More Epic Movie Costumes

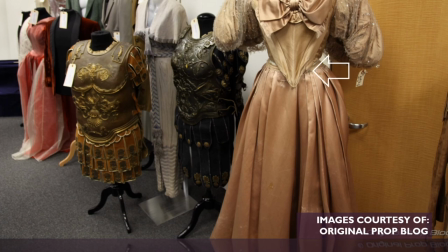And you can see that the skirt has hooks and bars on the waistband, which would have been used to attach the skirt to the bodice when wearing the costume.
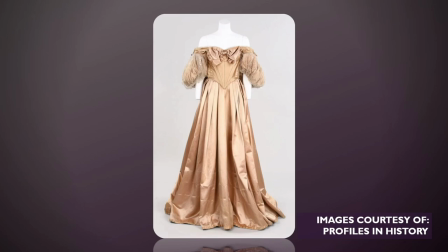It's always a little surprising and somewhat of a disappointment to see such a memorable costume pictured on a mannequin, creased and made all the more droopy without the underpinnings to give the gown its proper structure.
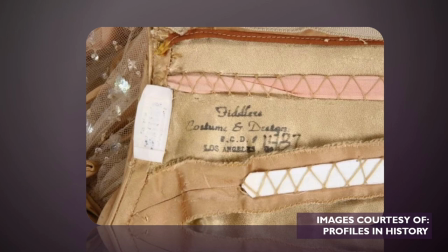The stamp of the original costume makers, Fiddler's costume and design, appears in both the bodice and skirt. The inner structure of the gown doesn't look as pretty as the outside with the use of zippers and exposed boning kind of being a no-no for higher-end construction.
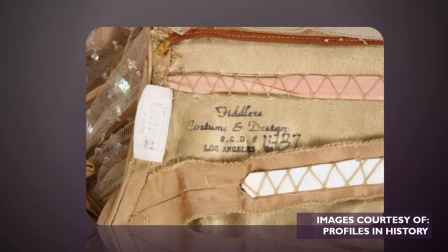But despite the lack of preservation, this gown sold at auction in 2010 for $4,500.
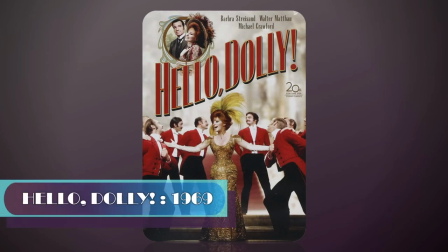Dolly Levi, Gold Dress.
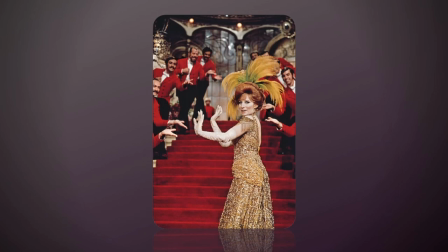Not to be upstaged by Edith Head, Irene Sheriff Designs for Hello Dolly earned her another Oscar nomination in 1969.
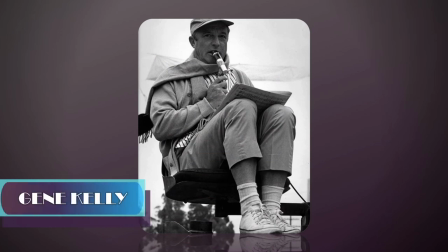For this movie, she teamed up with director Gene Kelly, who had previously starred in An American in Paris,
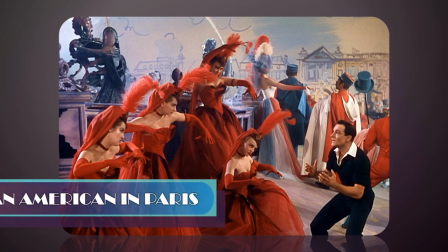another movie that Sheriff won an Oscar for in costume design.
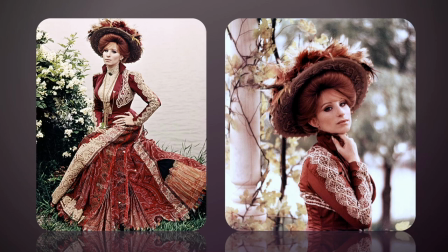While not as critically acclaimed as The King and I, there are many beautiful costumes worn by Barbra Streisand throughout the movie,
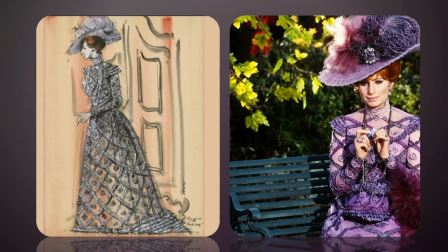and I think that most would agree that her drop-dead gorgeous gold gown worn in the
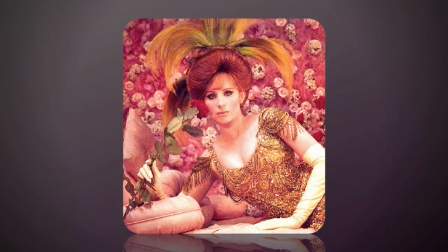Harmonia Gardens number when she sings the title song Hello Dolly deserves a spot on this
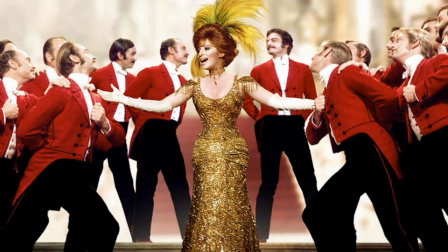list. From the Barbara Streisand Archives, it's said that Streisand requested a color of the gown to be changed from red to gold so as not to compete with the much circulated publicity photos of Carol Channing,
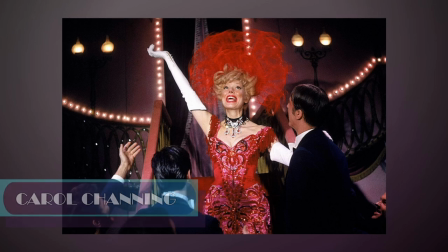Broadway's Hello Dolly, in a scarlet colored gown for the big number.
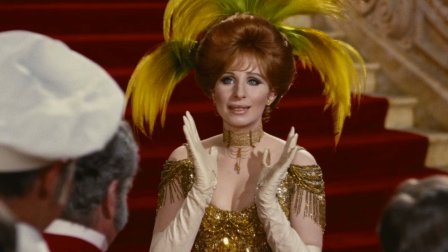The archives also state that Sheriff had recently designed gold costumes for Cleopatra and was very familiar with how it would photograph on camera.
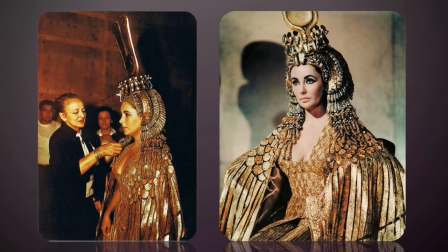This is why she insisted Barbara's gown be made using real 14 karat gold. But it's also likely that the production design was taken into consideration because the
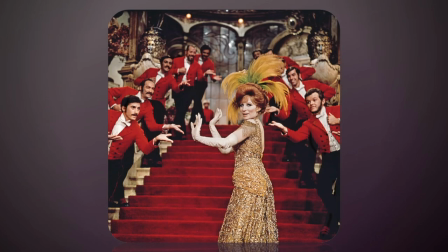gold really pops against a background of the red carpet and male dancers dressed in red tails.
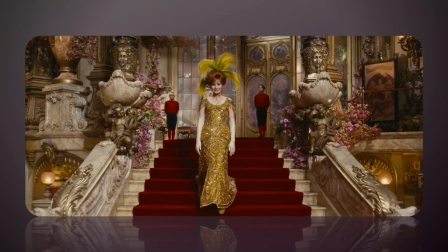You might also notice that when Barbara makes her descent down the stairs, the gown has a train which later disappears. Sheriff had to shorten the train for the dance number because Barbara couldn't dance in it without tripping.
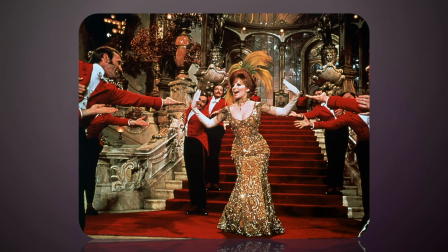In a Life magazine transcript, a formidable sheriff didn't give in so easily during rehearsals and would have preferred that the choreography had been altered rather than the gown in what must have been a timely and expensive endeavor.
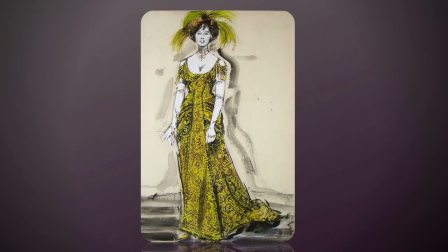Auction House Profiles and History stated that the costume is purported to be the most expensive dress ever made for a film, costing over $100,000 to construct. that's like more than a half a million dollars in today's money. Sheriff said in an interview, the thread used in the Hello Dolly dress is made of pure gold.
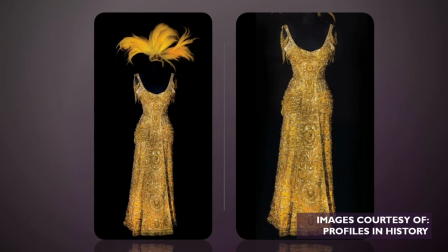It comes in very fine tubes, is pliable, and can be threaded like beads. Because of some technical lighting problems, the gold material was the only way I could achieve the quality that both the director and I wanted.
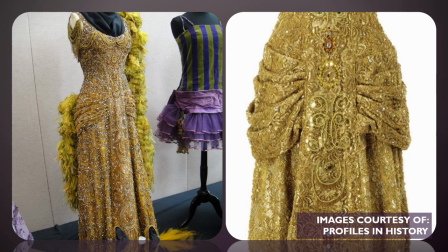almost one pound of 14 karat gold thread and embellishments were used in its creation
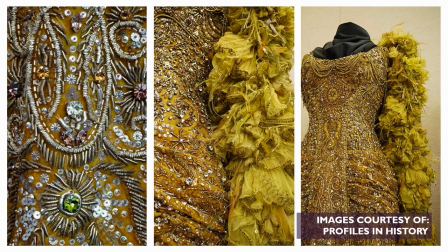along with hundreds of Swarovski crystals gemstones in various colors also
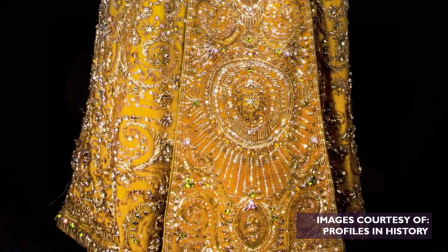accent the velvet base of this dress the gold and beading was also used to create
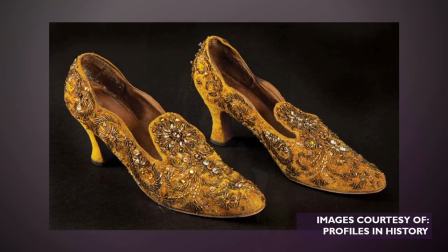the choker and the matching shoes the headpiece meanwhile was made from Birds
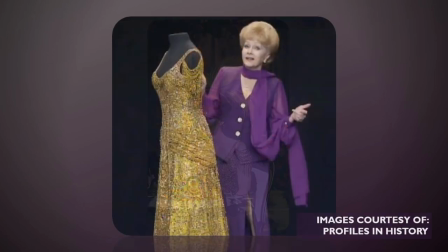of Paradise feathers which are now illegal to use this gown headpiece and shoes were obtained by Debbie Reynolds and displayed in her costume museum before being sold at auction in 2011 for a hundred and twenty three thousand US dollars.
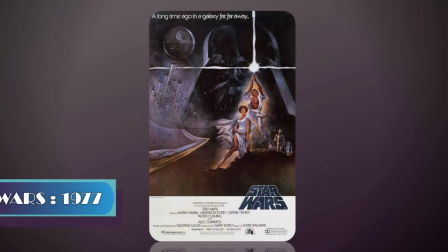Princess Leia White Gown
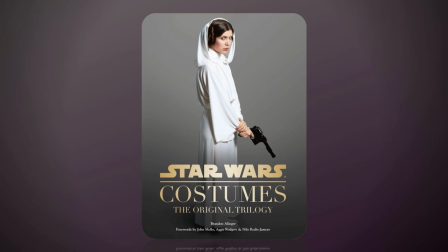Her costume is beyond simple but we were first introduced to the most famous space princess in movie history Princess Leia
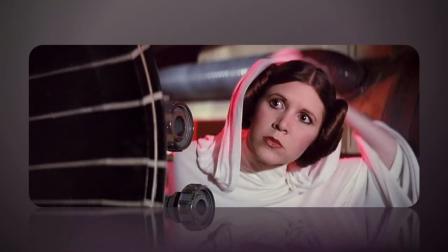Organa wearing this modest hooded gown when her ship is captured by Darth Vader's ship at the beginning of Star Wars A New Hope. And while Debbie Reynolds had possession of some of the greatest costumes in movie history before selling them at auction,
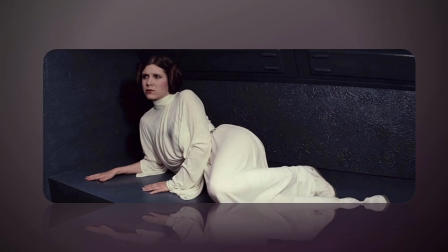one that she didn't own was the one worn by her own daughter Carrie Fisher.
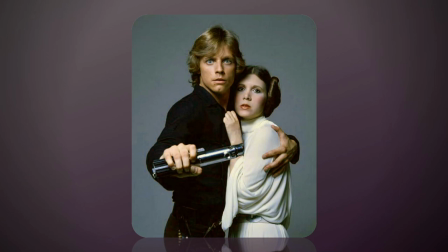The costumes for Star Wars and its sequel The Empire Strikes Back were designed by late British costume designer John Mallow who earned an Oscar for Star Wars.
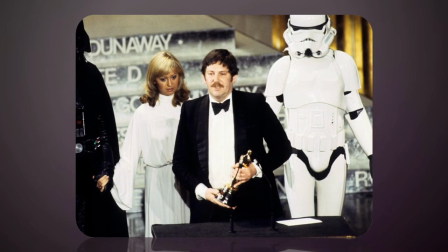Before Mallow was brought on board, there were multiple concept designs for Leia, done by Ralph McQuarrie,
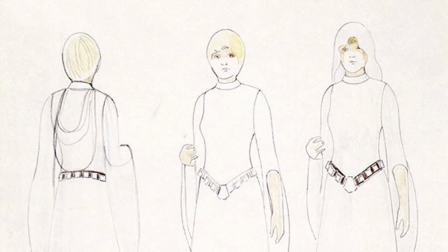based upon the descriptions by director George Lucas, along with his story treatment, as a way to pitch the film to the studio.
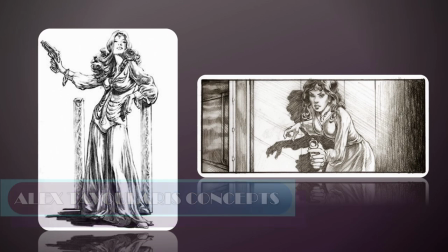Here are some of the very early concept designs for Leia that have a Flash Gordon feel to them, one of the many inspirations for Star Wars. The sketch at the left is featured in the book The Cinema of George Lucas.
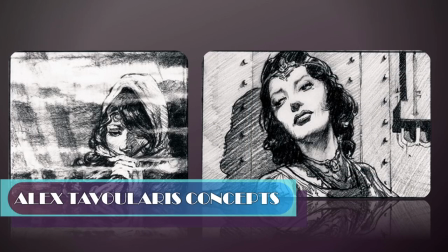In these storyboards, Leia is wearing the demure hooded white dress envisioned by Lucas and McQuarrie.
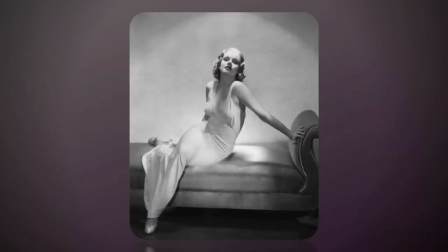In an interview in the making of Star Wars, John Mollo says that Gene Harlow was his inspiration for Leia's look.
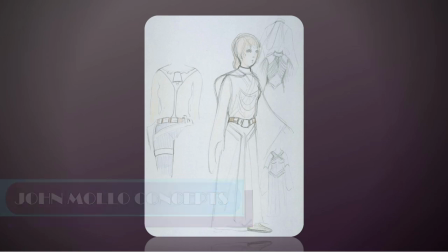Here are some earlier concepts of Leia's white costume by Mollo. Mollo said that at Lucas' suggestion,
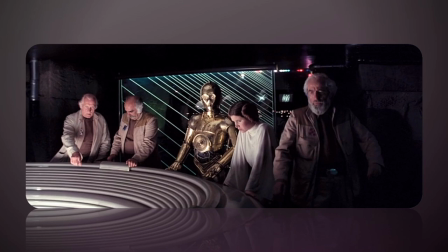his costumes were designed to be color-coded so that the good guys wore organic colors
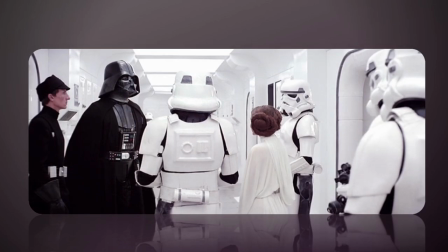in earth tones while the bad guys wore more technological colors in black and gray. There are exceptions to the association of evil with technology, however.
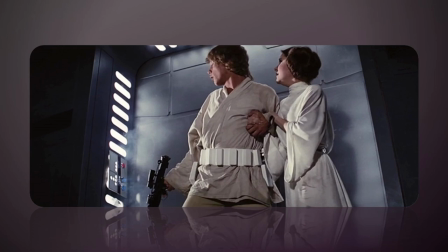Malo notes that while Luke's Star Wars 1977 outfit is actually a light tan, Leia's dress is stark white, marking her as part of the technological world as well.
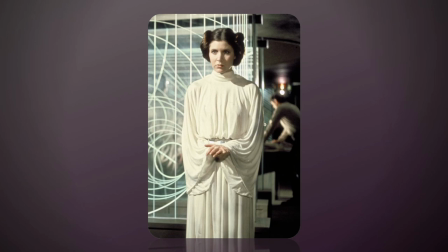At Lucas' request, Leia's white dress ultimately went in a much more European direction, mock medieval, as Malo noted.
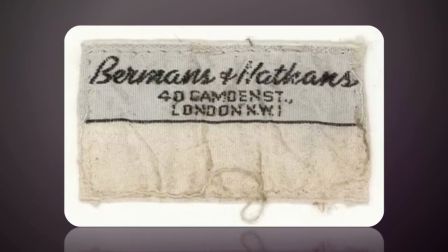Like many of the costumes that were constructed and rented for Star Wars, Malo had the gown made at London Costume Shop, Berman's and Nathan's,
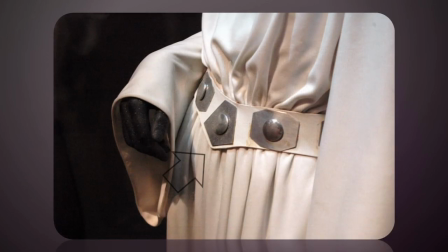later acquired by Angel's Costumers in 1992, and had an outside prop maker fabricate the belt with the silver buckles on it.
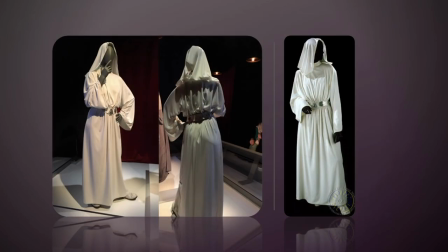My thoughts on the fabric of Leia's dress were that it was some form of jersey, but not silk because that would snag and pull too easily. It was actually a poster on a forum who tipped me off that the fabric might actually be Kiana,
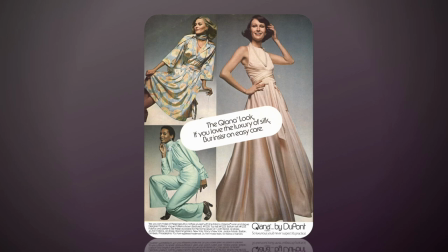a silky nylon knit fiber developed in 1962 by DuPont. A popular fabric in the 70s,
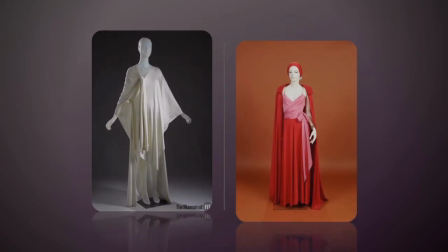Kiana is described as a polyamide fabric having improved resilience and silk-like hand combined with superior wash wear performance.
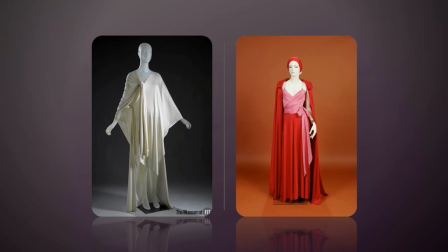Sadly, DuPont no longer produces the fabric.
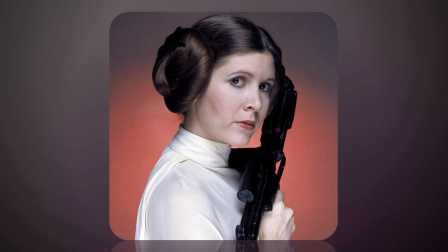If you want to learn more about Leia's famous buns, click on this video that I have here in the corner.
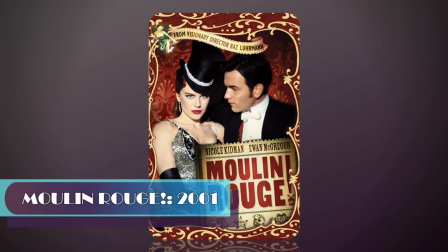Satine Black Diamonds.
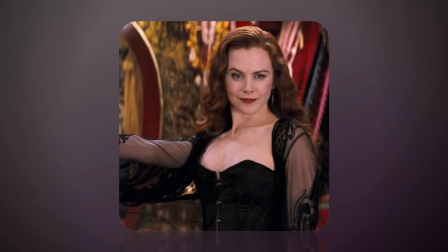While this movie features many drool-worthy costumes, in fact I will likely do a dedicated video to the costumes in the near future,
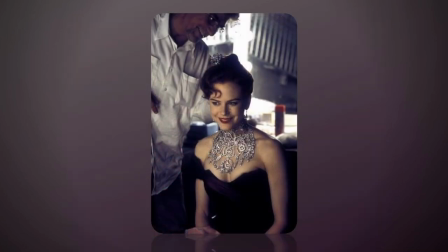I I think Nicole Kidman's Satine Black Diamond costume, while singing Diamonds Are a Girl's Best Friend,
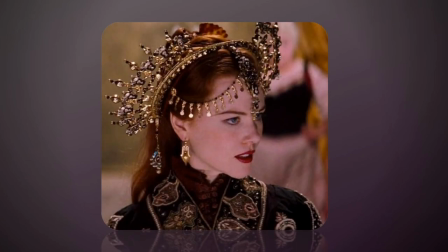is a standout costume and worthy of this list.
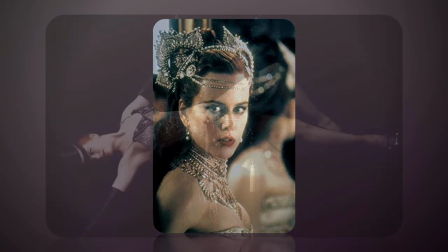Because from a storytelling perspective, it's the first time that we as an audience, and in turn Christian, see Satine arrive on a swinging trapeze.
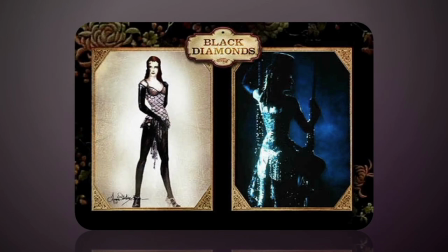Like many of the costumes on this list, her designs for Moulin Rouge earned Australia's Catherine Martin,
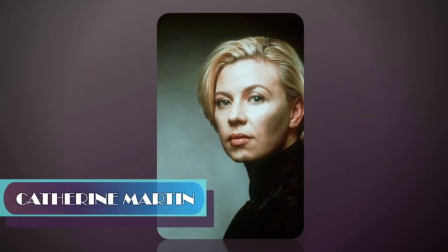who was also married to the film's director Baz Luhrmann, a well-deserved Oscar in outstanding costume design.